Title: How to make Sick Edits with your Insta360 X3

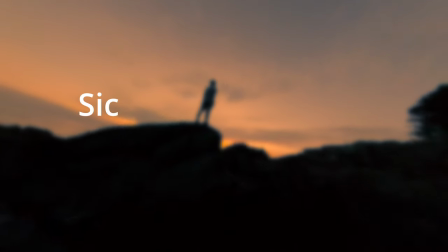[0:00]
In this video, you will learn how to make sick edits with your very own 360 camera.
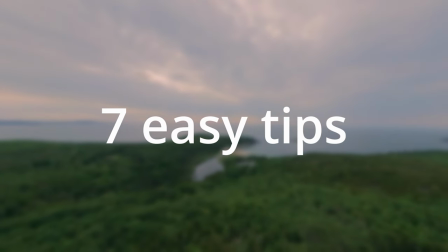[0:04]
I have compiled 7 easy tips that will greatly enhance your videos and make them stand out from everybody else's.
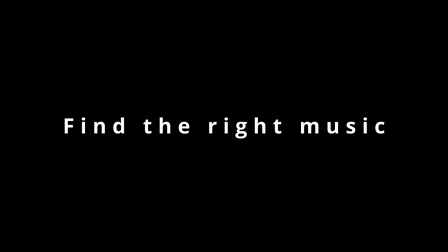[0:11]
So the first step is to find the right music. To get my music, I go to a website called Pixabay.
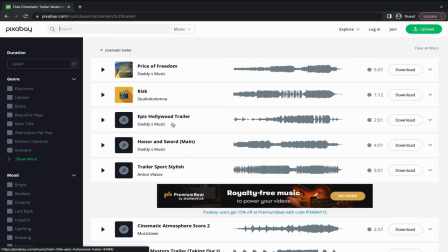[0:18]
It offers high quality music tracks and is 100% free to use.
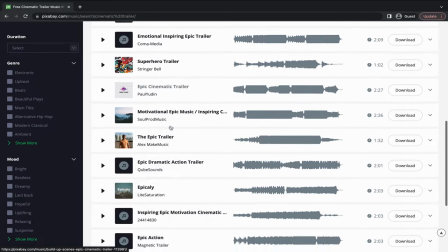[0:23]
For montages, there are two things that I look for in a song, a fast-paced and frequent beat drops.
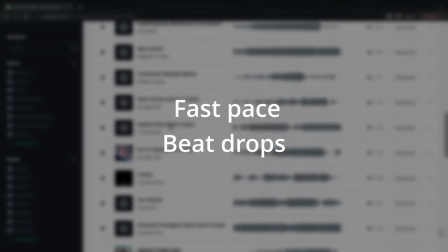[0:30]
Let me explain.
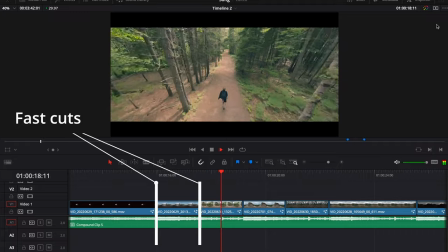[0:31]
A faster-paced song will allow you to make quicker cuts, and beat drops will let you match your editing to the music, but more on that later.
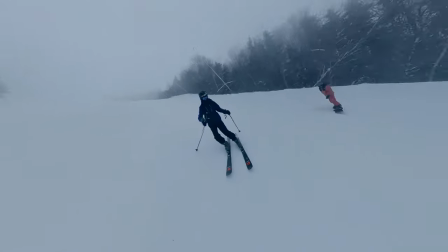[0:40]
Both of these things will greatly enhance your edits and keep your viewers engaged. The next tip is to edit your music.
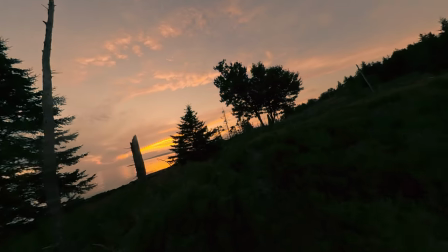[0:47]
To start, think about how long you want your montage to be. Most songs are usually around three minutes, but I like to make my videos around 1 minute long.
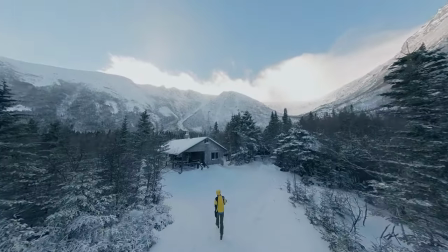[0:56]
This means that some trimming will need to happen. Try to identify the different sections of the song.
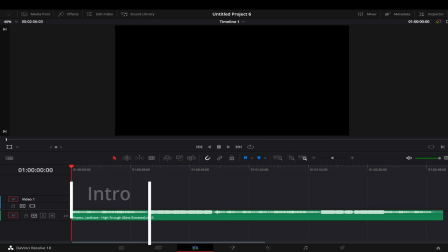[1:02]
There is usually an intro, chorus, and a few verses. See if there is any section that is either repetitive or that you just don't like, and cut it out. By splicing together different sections of the song, you can customize the track to better fit your video.
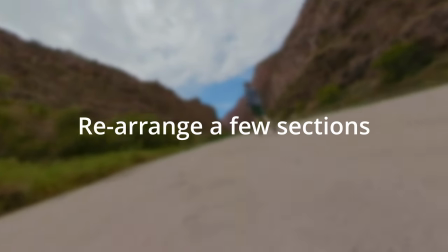[1:19]
Try cutting out a section, rearranging a few sections, or even change the pitch. The next tip is to cut on the beat. Don't just place clips randomly on the timeline.
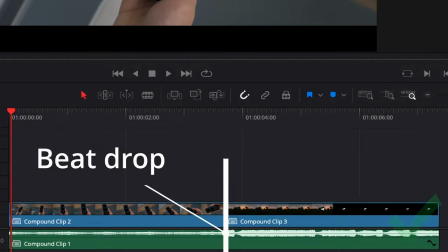[1:32]
Try to time the video cuts to the beat of the song. My 1x2 showreel video is a good example of this.
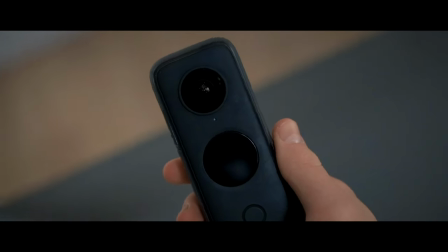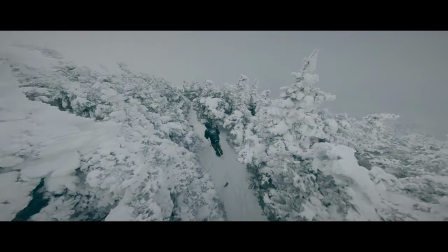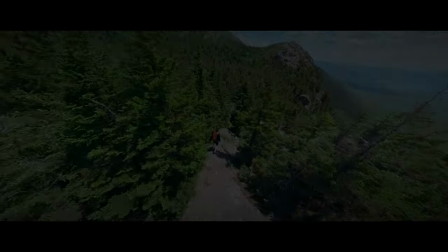[1:50]
As you can tell, each beat drop switched to a new clip. The next tip is to do fast cuts between your clips.
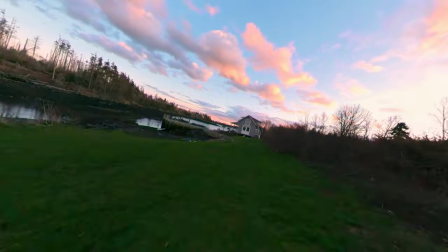[1:57]
When making edits there is nothing worse than an overly long clip. I usually try to keep each clip under seven seconds.
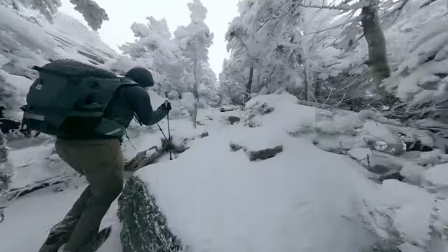[2:04]
This will ensure that your audience is paying full attention to your video. Now I know I just said to use fast cuts but you should also vary your clip length.
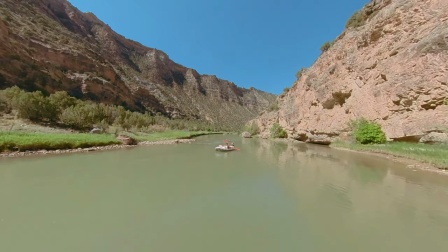[2:13]
Having one or two longer clips in your edits is okay. By having a variety in clip lengths it keeps the viewer on the edge of their seat. Another tip is to have a variety in shot selection. Take Take these two shots for example.
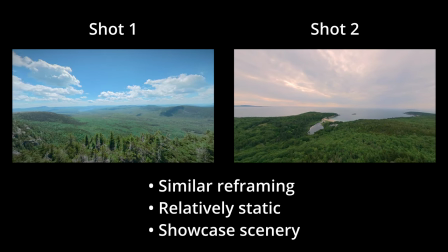[2:30]
They both have similar reframe movements and are relatively static, showcasing the scenery.
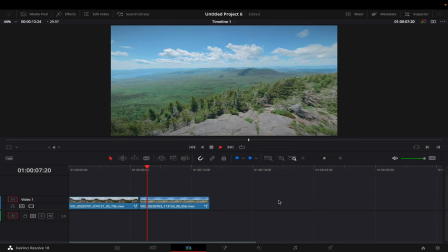[2:35]
Instead of putting these two clips next to each other on the timeline, try putting two completely different clips together, like this one of me biking.
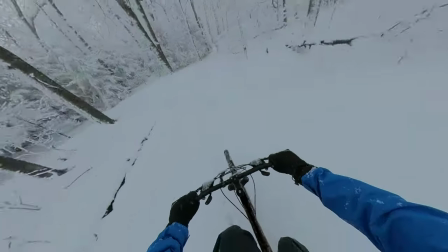[2:42]
This will make your videos more engaging and avoid repetition. The next idea is to use transitions.
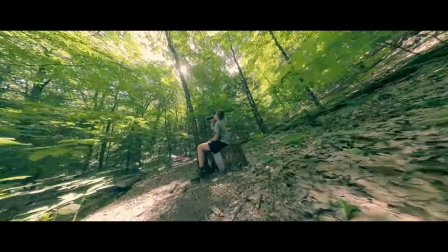[2:50]
360 cameras give you so much creative freedom and allow you to make impressive transitions.
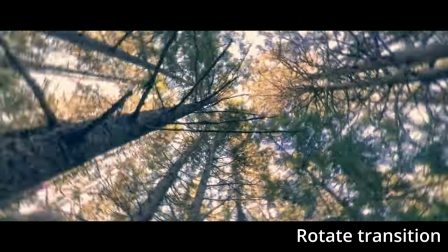[2:56]
Some of my personal favorites include the rotate transition, the whip transition,
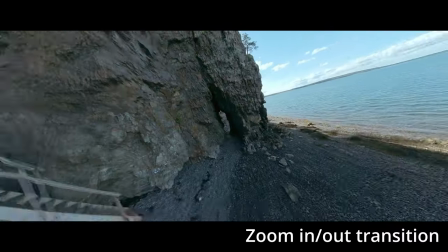[3:02]
and zoom in and zoom out transition. I am planning on making a full tutorial in the future on how to make these, so stay tuned.
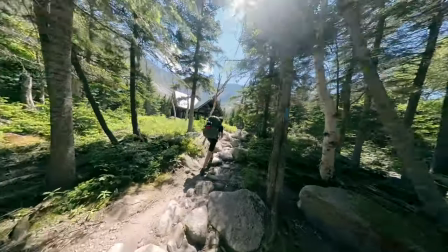[3:12]
I hope you learned something in this video and give some of these ideas a try.